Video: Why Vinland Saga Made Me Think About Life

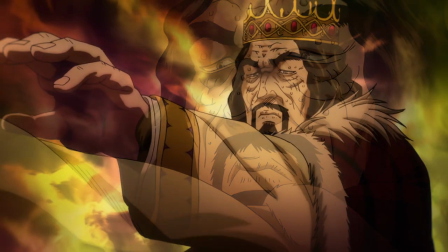The decision to attack Wales in the coming spring in order to prevent any type of rebellion.
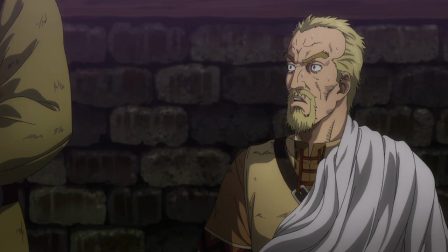Ashilad, for a brief instant, is shaken to its core,
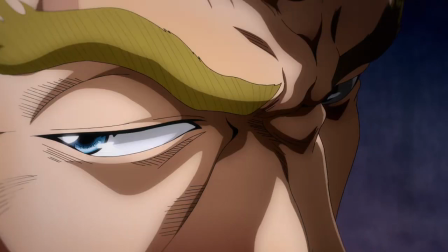because Ashilad is someone who plans everything meticulously to achieve exactly what he wants.
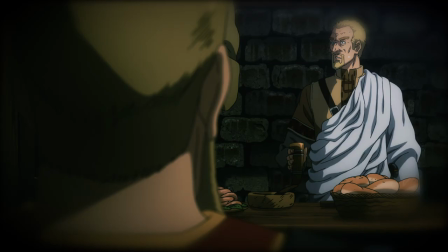Not driven by emotions, but by his brain. And in this moment, you can see the look of defeat on his face.
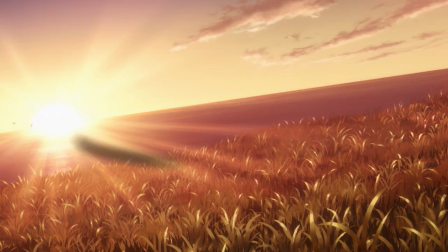But more than that, he wishes to fulfill his mom's biggest wish.
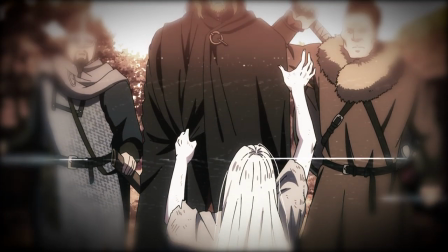He was a slave at the hands of Vikings, and suffered immensely because of them.
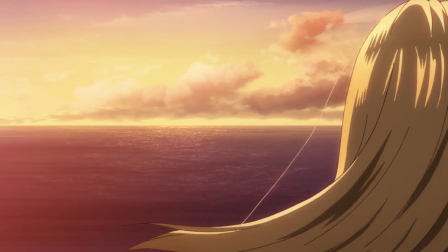His mom wished for King Artorias to come back one day and save the country.
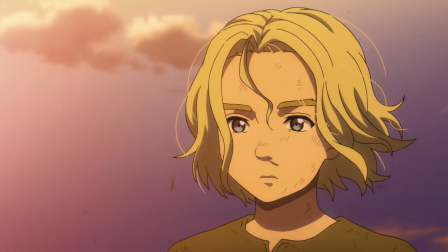But Ashilad knows that in order for things to happen,
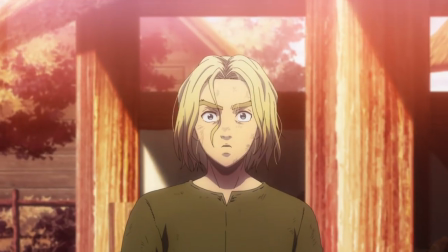he has to be the one to take matters into his own hands. and so will do whatever it takes to protect the country where he was born.
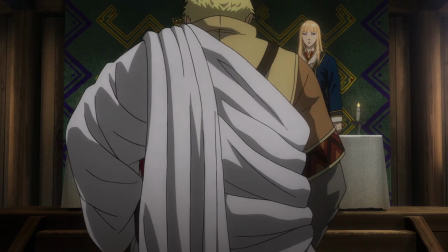But now finds himself in a very complicated situation. In a quick attempt, he tries to convince the king not to do so.
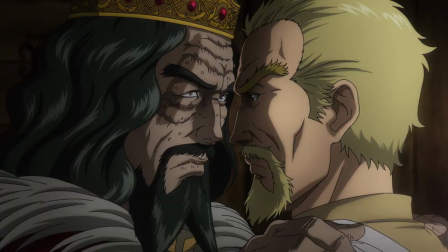But the king sneakily whispers in Ashilad's ear for him to choose between Wales or Canute.
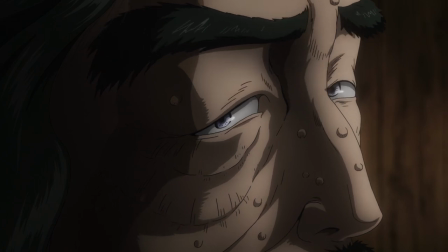Even mentioning that he knows that Ashilad's mom was a slave. And it's here where everything kicks off.
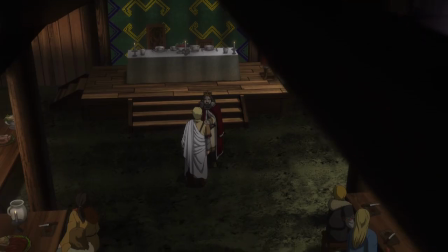Everything has been building up to this moment. Where in an unprecedented course of action, Ashilad confronts the king,
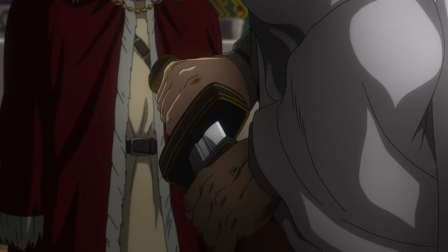insults him in front of everyone, takes out his sword and cuts off his head.
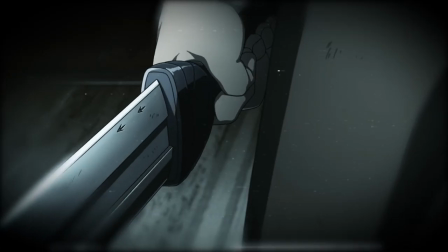What once started as us wanting to see Thorfinn get his revenge against Ashilad,
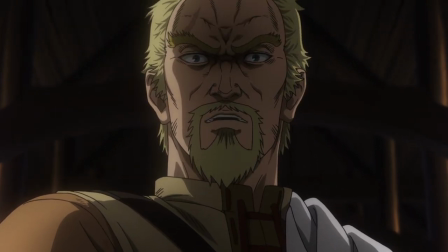the arc ends with us siding with Ashilad in his quest to save Wales. To see an antagonist become a protagonist.
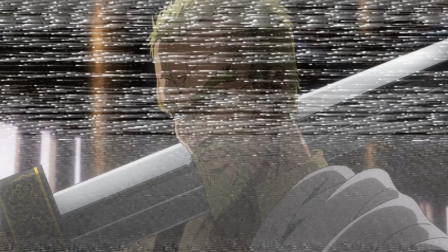See a character who we initially hated become someone who we truly feel for.
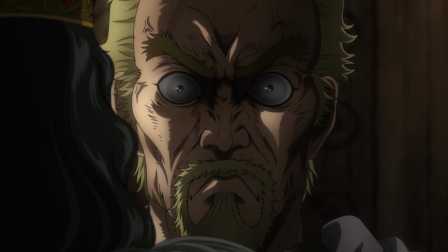And the way this is shown is extraordinary, the sudden eye movement from Ashilad in response to what the king is saying.
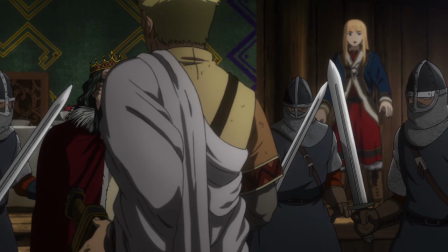The utter silence turned into unnerving music,
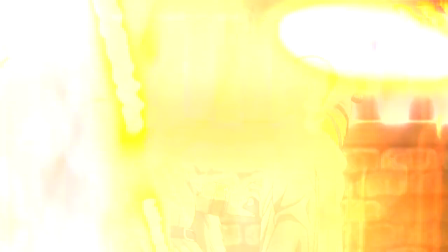building up to the sound of the sword cutting through King Swain's neck and again slowly going into utter silence.
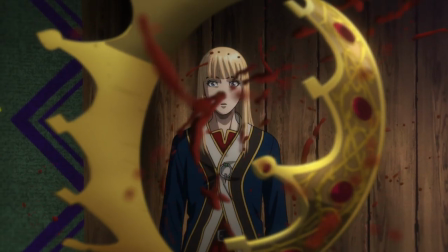The exceptional framing used in each moment, especially with the visual metaphor of the crown in the air circling Prince Canute.
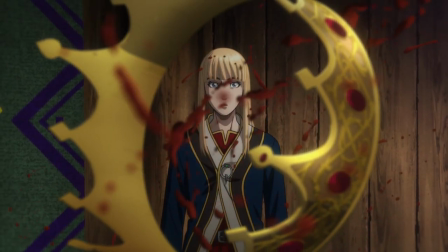Representing that in this moment, Kanute has now become the new king,
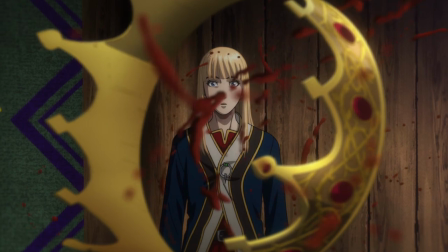which contrasts beautifully with the shocked look that Kanute has, which mirrors perfectly what was shown in the manga.
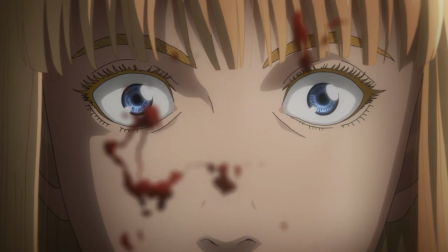And then cutting to a shot of his eyes widening and the blood of his father in between them, because the truth is, no one expected this to happen.
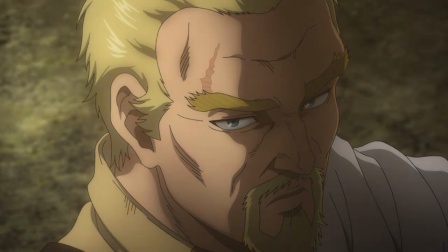And the only way for this to succeed, for Ashilad to save both Wales and Canute,
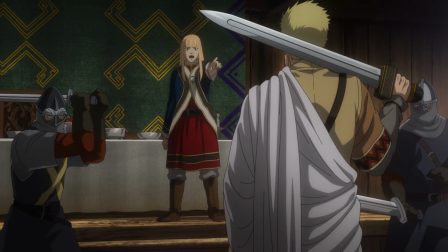is for Canute to take action and be the one to kill Ashilad in front of everyone.
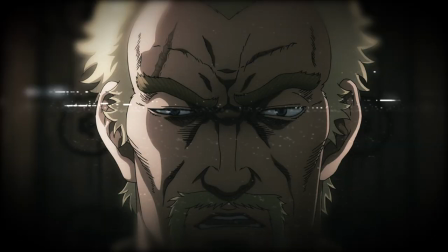Which is exactly what Ashilad intended as soon as he started to insult the king.
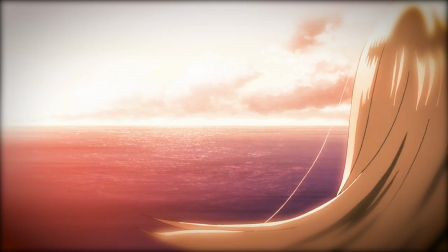Our antagonist took matters into his own hands and gave meaning to the name that was given to him by his mother.
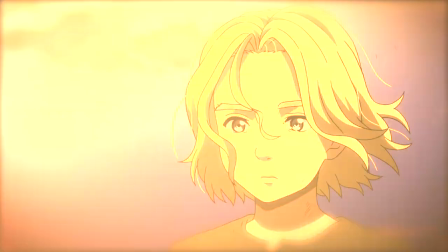Because his real name isn't Ashilad, it's Lucius Artorius Castus.
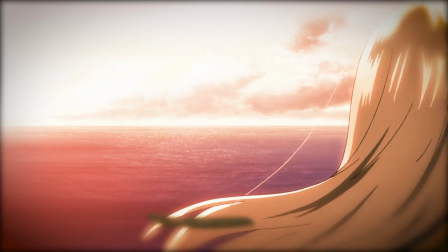He is the real Artorias that his mother waited for so long and we see him die in this magnificent way In the end,
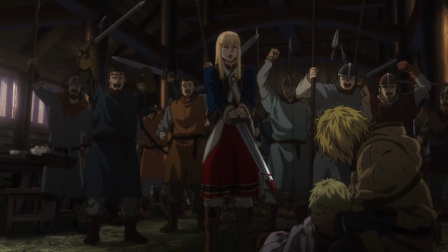Ashilad was able to save Wales. This scene has been burnt into my mind I can still hear the music.
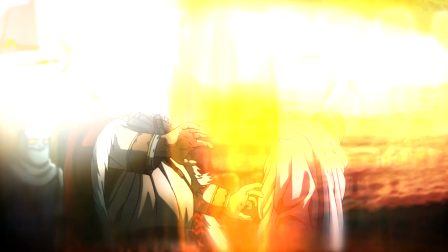I can still see Ashilad's enraged look on his face I can still see the swipe, the crown in the air,
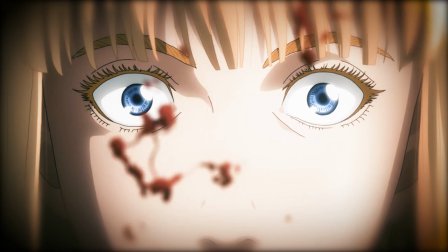the eyes of Kanut I can see and hear all of it because
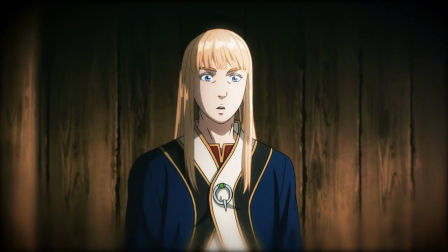this scene is incredibly masterful is the culmination of one story,
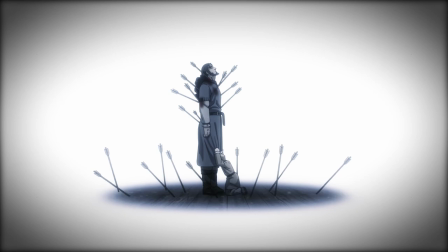of a man who had shone glimpses of this complexity in moments when we were supposed to hate him, in moments where he wasn't joking,
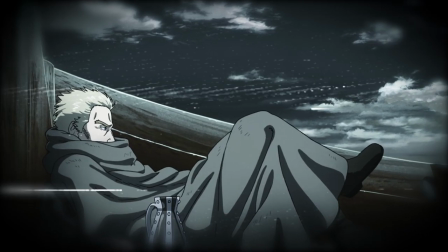he was actually telling the truth, in moments where he did reveal a lot more than we initially thought.
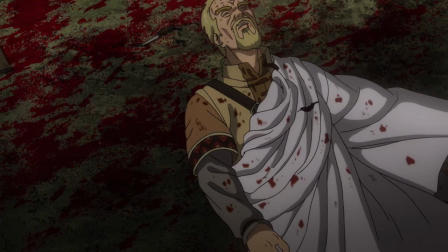Ashilad, as is everyone else in this story, is human, but his death leaves a void in the character who started this story.
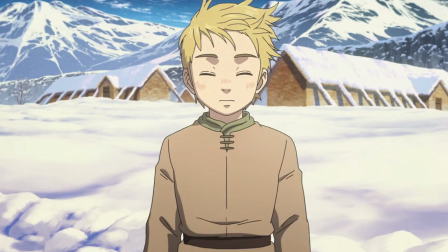Torfinn is now distraught because his life lost its meaning. He was so driven by revenge, but he was never able to see the bigger picture.
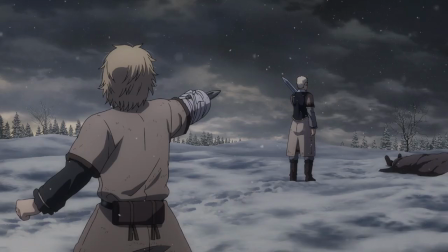That Ashilad was not his enemy, but someone who became a father figure for him.
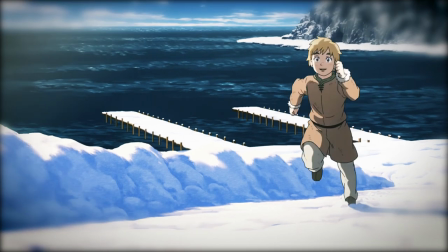And tried to teach Thorfinn what his father wanted him to learn. That a true warrior doesn't need a sword.